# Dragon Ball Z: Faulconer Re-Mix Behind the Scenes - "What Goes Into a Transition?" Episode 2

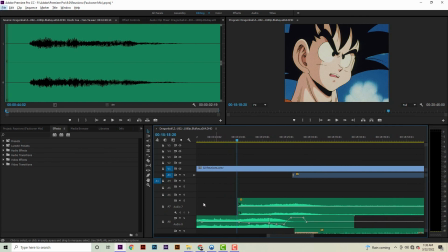And what he wrote here was a wonderful little wind orc low note that hits all the right keys and connects the two tracks pretty flawlessly.
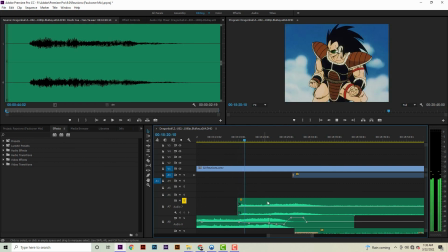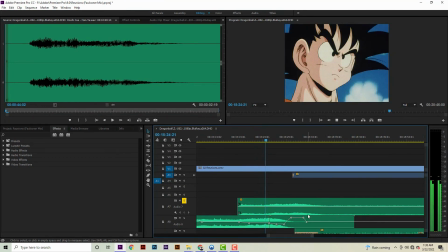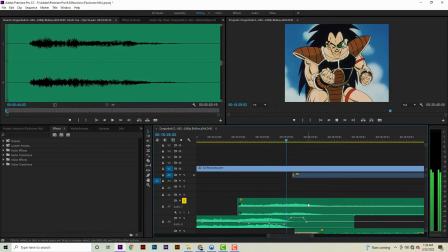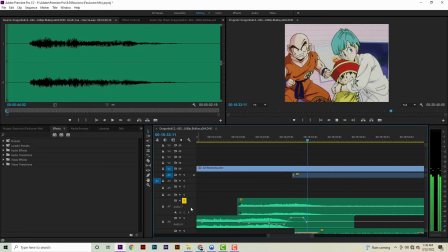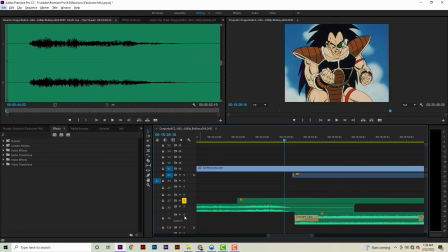And as you hear it, it eases into the Spirit Bomb pretty nicely.
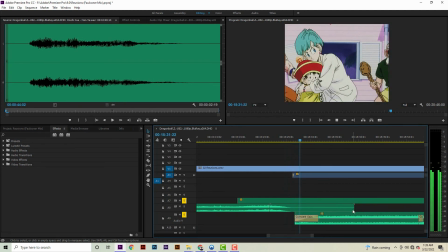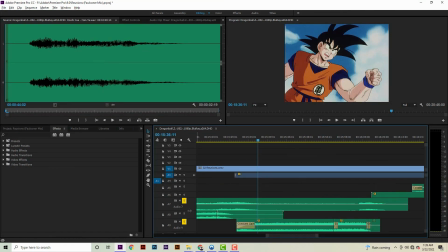But what you'll never hear otherwise is there's still an ongoing low wind orc note on top of the Spirit Bomb that you really wouldn't hear otherwise. There's no noticeable difference if you listen to it by itself.
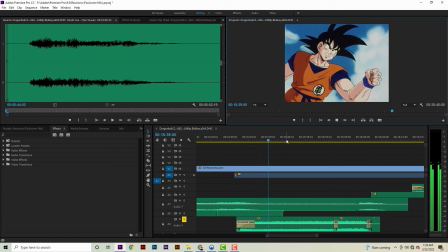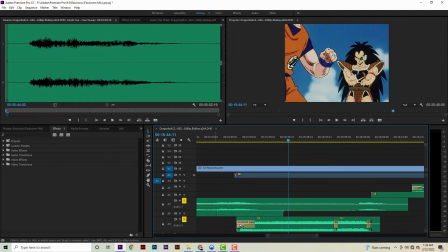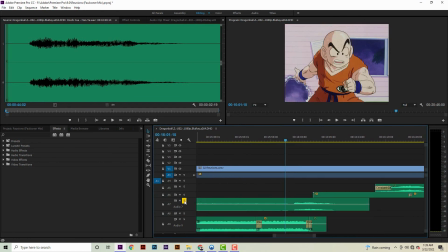But it comes back into play afterwards, after the Spirit Bomb track ends, and he brings it back to match Raditz's little eye movements here.
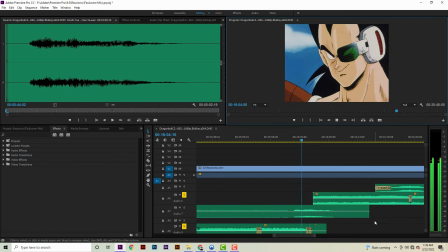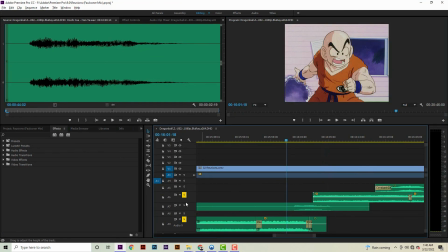That in itself would transition fine, but, you know, Joe can be an overachiever sometimes, and I like what he did here.
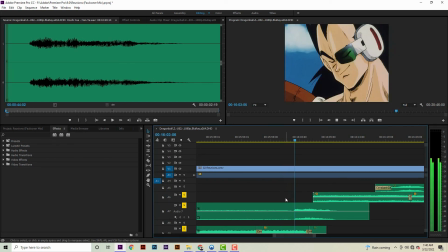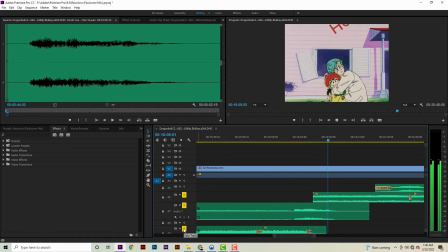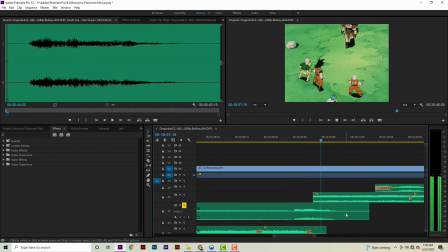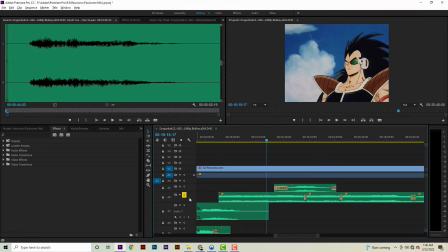Over top here was relatively simple.
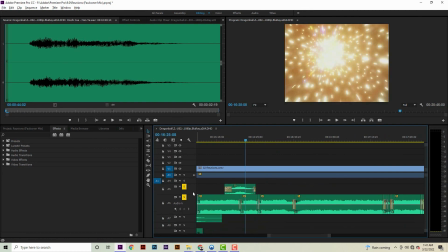What we did essentially was just add a liquid stack on top of the alien theme to match the graphics of the planet blowing up on screen.
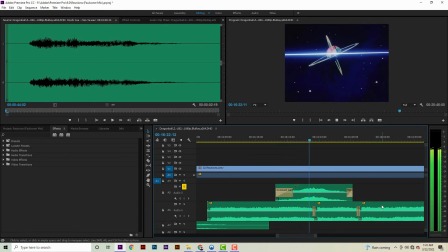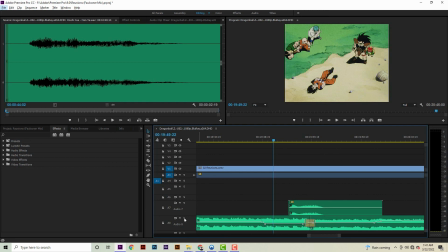Here near the end of the episode, I added another little snake hiss to help disguise an edit that I made.
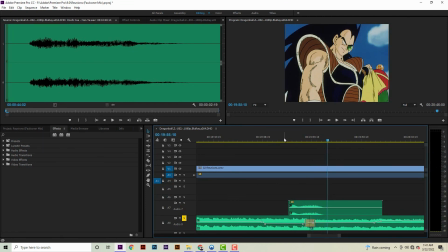Really, I had to make sure that the edit was pretty seamless and not distracting anyway.
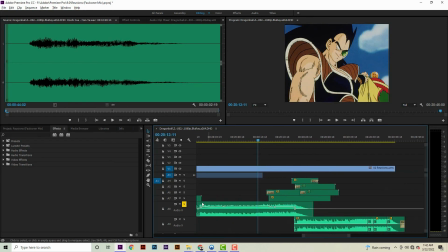Now for our finale of the episode, we essentially added a little extra horror strings as the music builds,
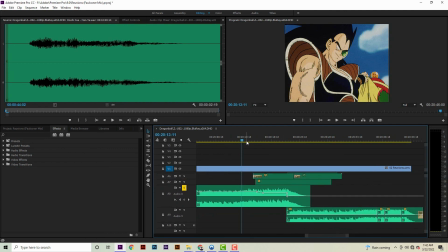and we hit the closing theme.
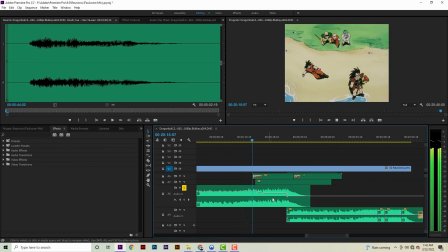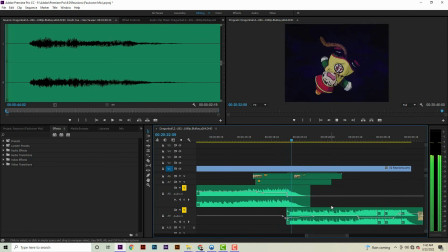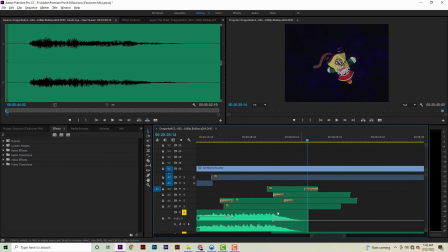up here we have most of our embellishments. These three guys right here are actually a little Raditz echo I added in.
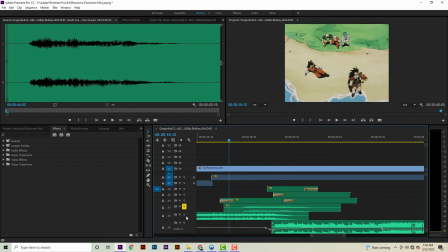I'll show that off in a sec. But essentially the embellishments thrown in here are just a little extra horror strings added on top.
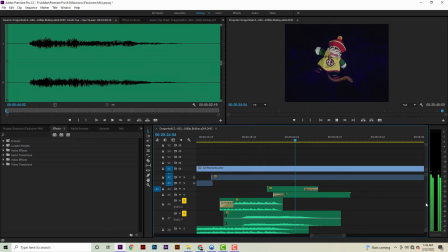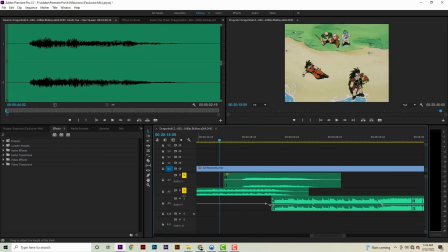Combine that with the whole ensemble.
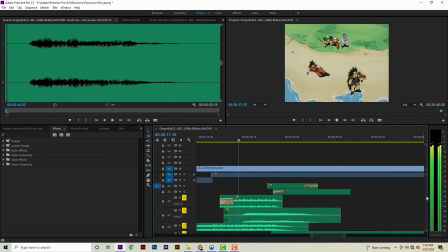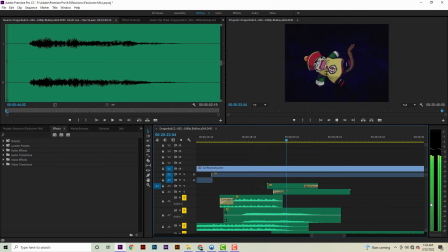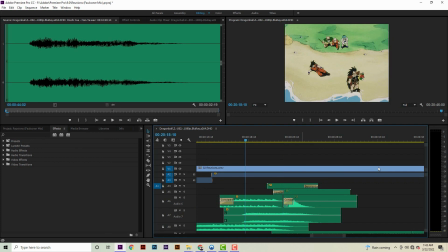Up here, if you listen to the actual episode audio, you'll hear Raditz actually have a little echo to his laugh.